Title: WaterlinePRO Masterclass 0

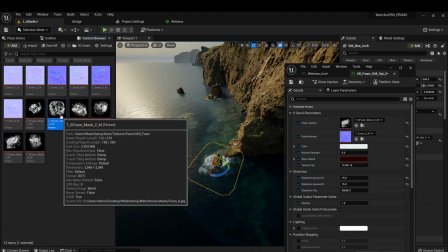[24:55]
Next up, this also comes with a library of kind of pre-made textures, so we could test out different sort of looks. This is looking pretty good for a sort of radial kind of approach, maybe something like this.
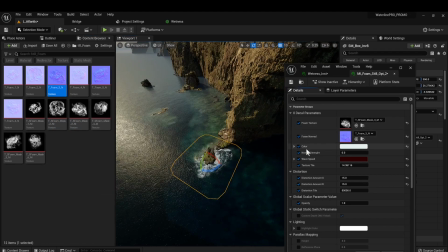[25:09]
And of course, we should put the normal map for it to match, though at this distance, it doesn't really make too much a difference.
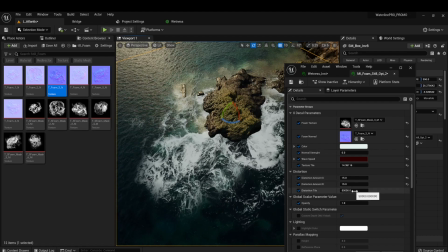[25:17]
This sort of animation that we're seeing here is adjusted by these sort of distortion parameters here. So we can have big, slow distortions or lots of small, wiggly ones. And of course, these two parameters here show how much the distortion is being made. We can adjust the opacity a bit.
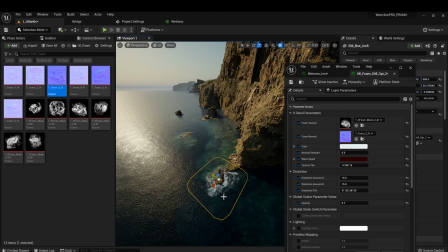[25:37]
And yeah, so next up, we're just gonna copy and paste this and just kind of
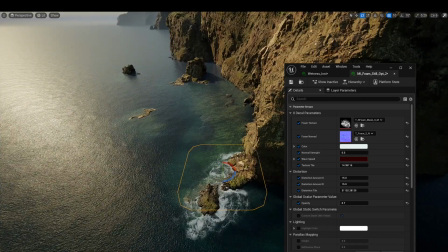[25:44]
adjust them as needed. So yeah, stay tuned for the end of this sort of setting.
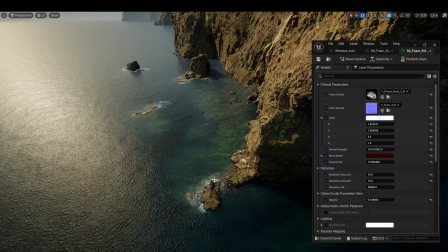[25:52]
So overall, these are the kind of water stamps that we decided to use for our sort of close-up hero cliffs. This is the overall material that we did the adjustments to, sort of mainly tweaking the colors and selecting the third mask. And something else that we did is just placed a couple of really big, more or less low-res water stamps in the distance to better ground these cliffs.
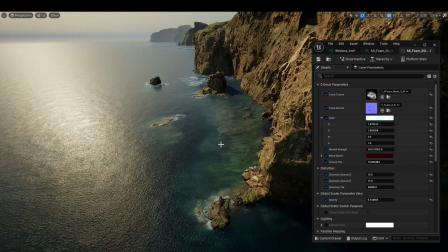[26:15]
And if we turn them on, this is what they kind of look like. So if we zoom in, you're getting this sort of nice large foams.
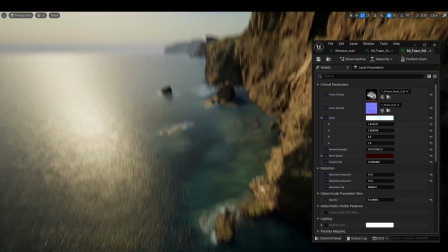[26:23]
The idea of being like big sort of stormy waves just around the corner, just give the scene, make it a bit more interesting.
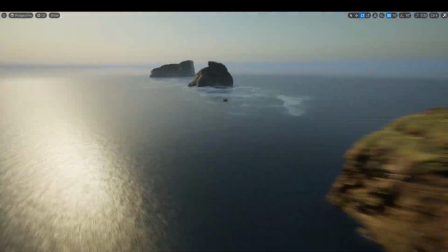[26:32]
And overall, this is pretty much what we've done. This is what these look like.
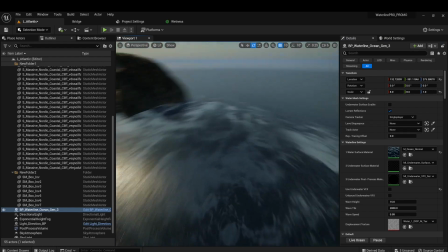[26:37]
Now, these are just kind of copies of the overall water stamp material that we did there, which is why they sort of, when you get up close, they don't look too great.
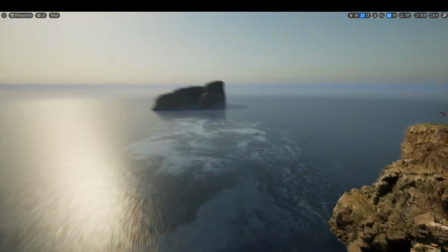[26:45]
You can adjust these tiling animations like we showed before to make them stand up close.
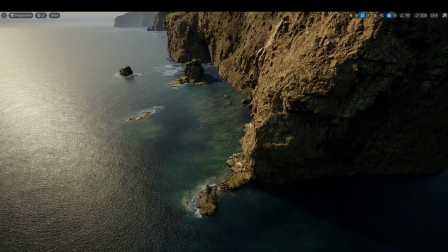[26:51]
So one final sort of touch up that we could do to this is do some color grading. And to do that, we're just going to grab a quick screenshot.
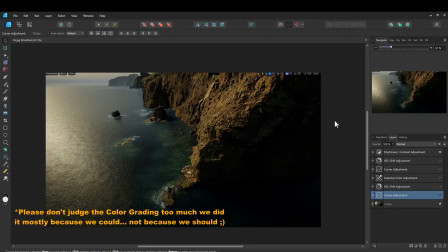[27:01]
So once you have the screenshot that you've kind of grabbed, you can just go into pretty much any sort of software. In either Photoshop is more popular, or in this case, we're using Affinity Pro. And we can just start making some color adjustments.
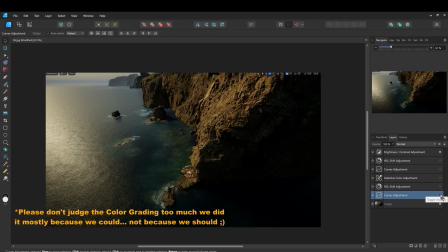[27:16]
So in this case, we went quite aggressively with our color correction, and we wanted to kind of shift the mood a bit, something a bit colder.
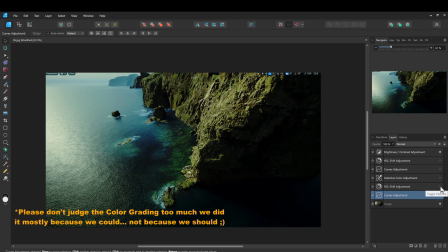[27:24]
So we have some color curves, some hue, saturation, selective color, curves again.
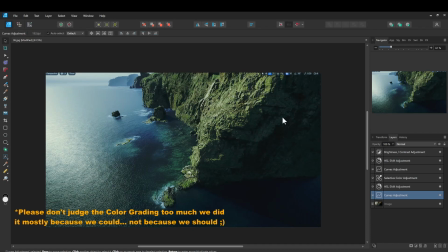[27:34]
And this is kind of like the overall final thing that we ended up with.
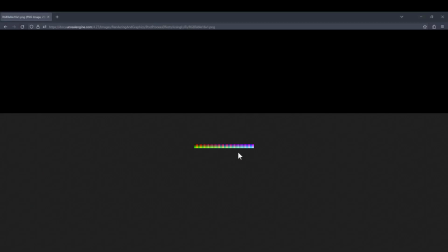[27:41]
And once you're happy with this, something that you can do is just go to this sort of website over here. It's in the Unreal Engine. Basically, just look up Unreal Engine LUTs or color lookup tables. And once you have this asset, right click and save as.
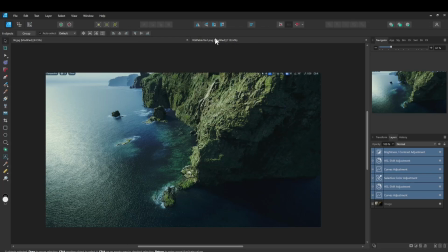[28:01]
So finally, we open up this table in our software as well.
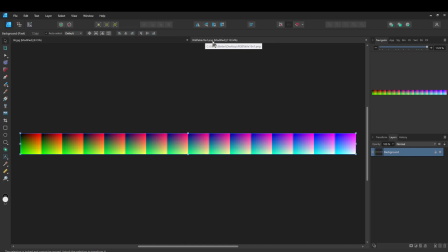[28:06]
So Affinity or Photoshop, whatever. The important thing is that when you click Save As, you make sure it's a PNG.
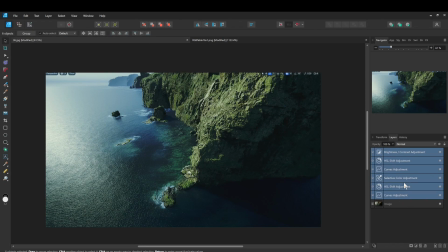[28:12]
And once we have the layers with the color adjustments and corrections that we want, we simply Control-C and Control-V them on top of this table.
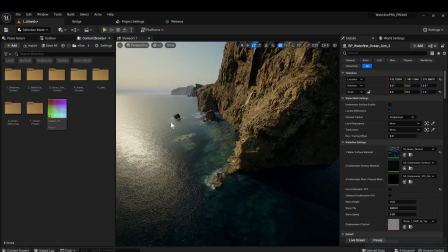[28:21]
And we save it again as a PNG. So we have our modified color lookup table here.
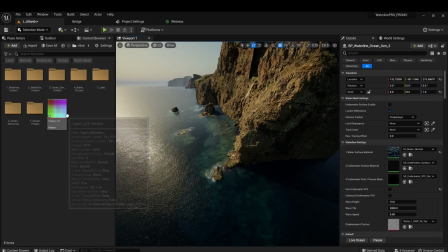[28:29]
We've called it Coast LUT.
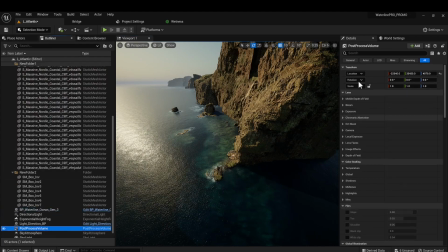[28:31]
And what we need to do is go to the outliner, post-process volume, and search for LUT. And we're going to enable color grading LUT and simply drag and drop this.
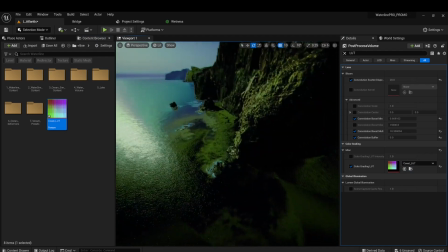[28:46]
And everything's going to look much, much more horrible than what we're used to. So what's up?
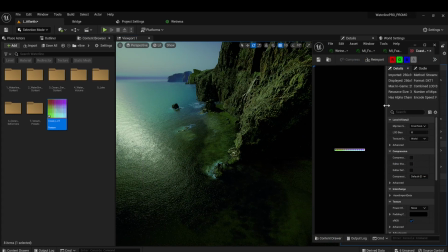[28:50]
Well, we need to open this asset up and make sure that it is set under texture group. Let's see, color lookup table.